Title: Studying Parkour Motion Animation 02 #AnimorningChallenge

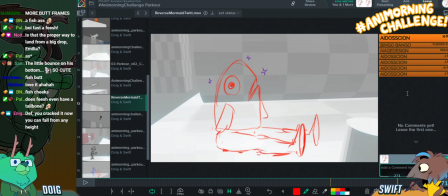4659s
There's even a blink at the end, just to like helps like sell it. There you go. Comic timing. So good.
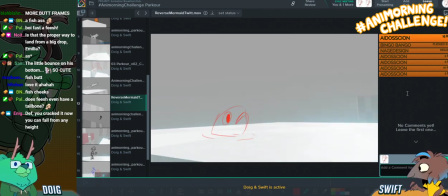4670s
I like the way he's like one of those squid kids as well from Inkling, the Splatoon games. Yeah. Where he can like go into solid objects. So look at this nice little smear to get under the water.
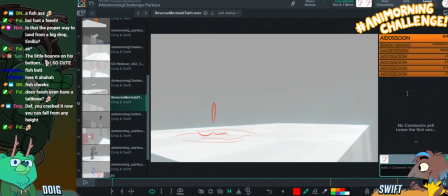4691s
And then like very shorthand, but nice little plip as they go in. To help you understand that it's going into liquid. Mm-hmm. Yeah. Get some ripples.
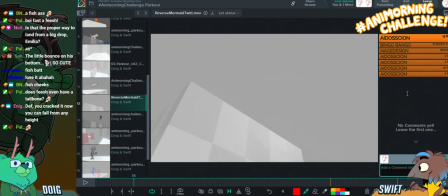4702s
And then great smear. Great smears of fire. Great. How do I spell smear? Oh yeah, like this. Schmear.
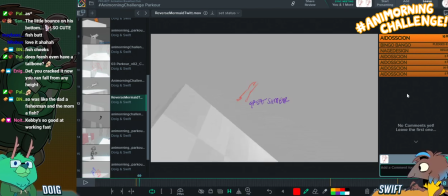Then look how we get this nice like squash frame. Because the overall shape here, if you look at the overall shape, it's maintaining volume, right?
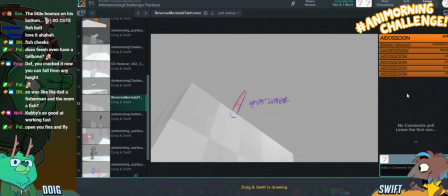4738s
As it goes, so it is squashing and stretching. Convincingly. You can see that the same amount of mass is maintained no matter what the pose is.
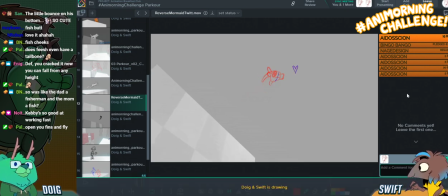4752s
Oh, this is great. I love that perspective. The way they're diving straight toward the camera. Chilling. And then this great pose, which says so much about the character, because this looks all business.
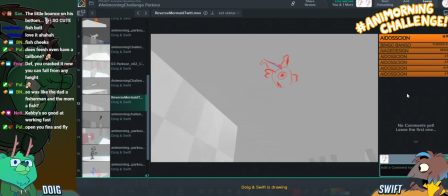4772s
But then this is very much like, what? I don't know what I'm doing. My legs are just going in like different directions. There's no grace. There's no poise. The expression.
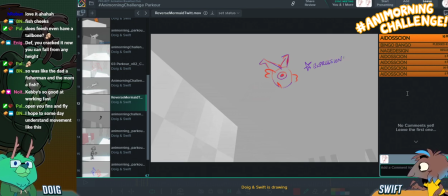4787s
Having the eye there just in the center of the white of it just like communicates gormlessness, like an unthinking or a slow thinking feel.
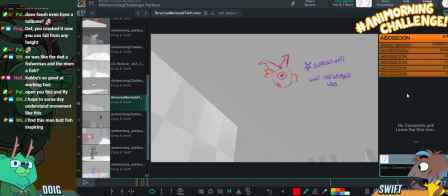4801s
Like, this is a great example of how the way you make your character move says so much about them. Like, we're only something like 6 frames in, and already I know pretty much everything I need to know about this fish person from like this one pose.
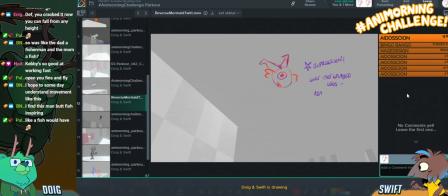4820s
Like, it really shows. Relander says, I find this man butt fish inspiring. Yes. Be inspired. Shows chaotic nature.
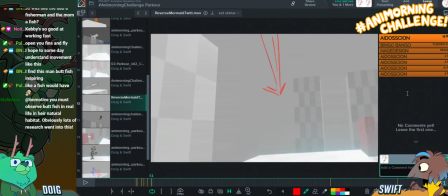4837s
I love this. It's just an arrow. This smear frame is just an arrow. That's so cool. That's so cool.
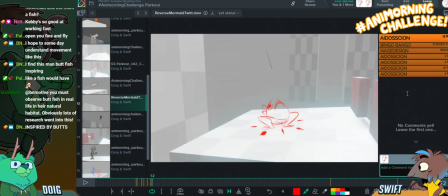4857s
And then bam! We get this great squash frame.
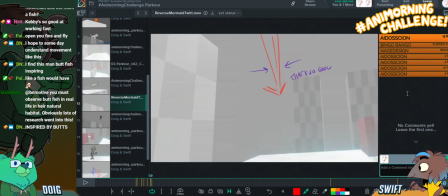4862s
So that arrow smear, I think, can help communicate, like, that they're spinning, maybe? I think it's meant to be the feet, but it's basically an arrow. Oh, okay.
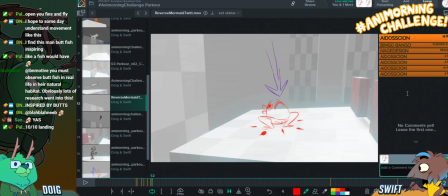4877s
So these are the feet. Okay, gotcha. And then we get this bam.
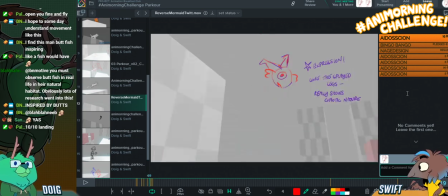4883s
But just the fact that the smear is basically an arrow, I think is really fun and clever. I've seen people do that before.
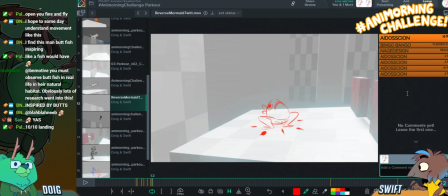4889s
I was watching TMNT the other day, like Rise of TMNT, and one of the impact frames they use, basically someone's running down a corridor and they get smacked into by something else, which changes their direction. And the impact frames are arrows going the direction that they've been impacted to go. Oh, wow.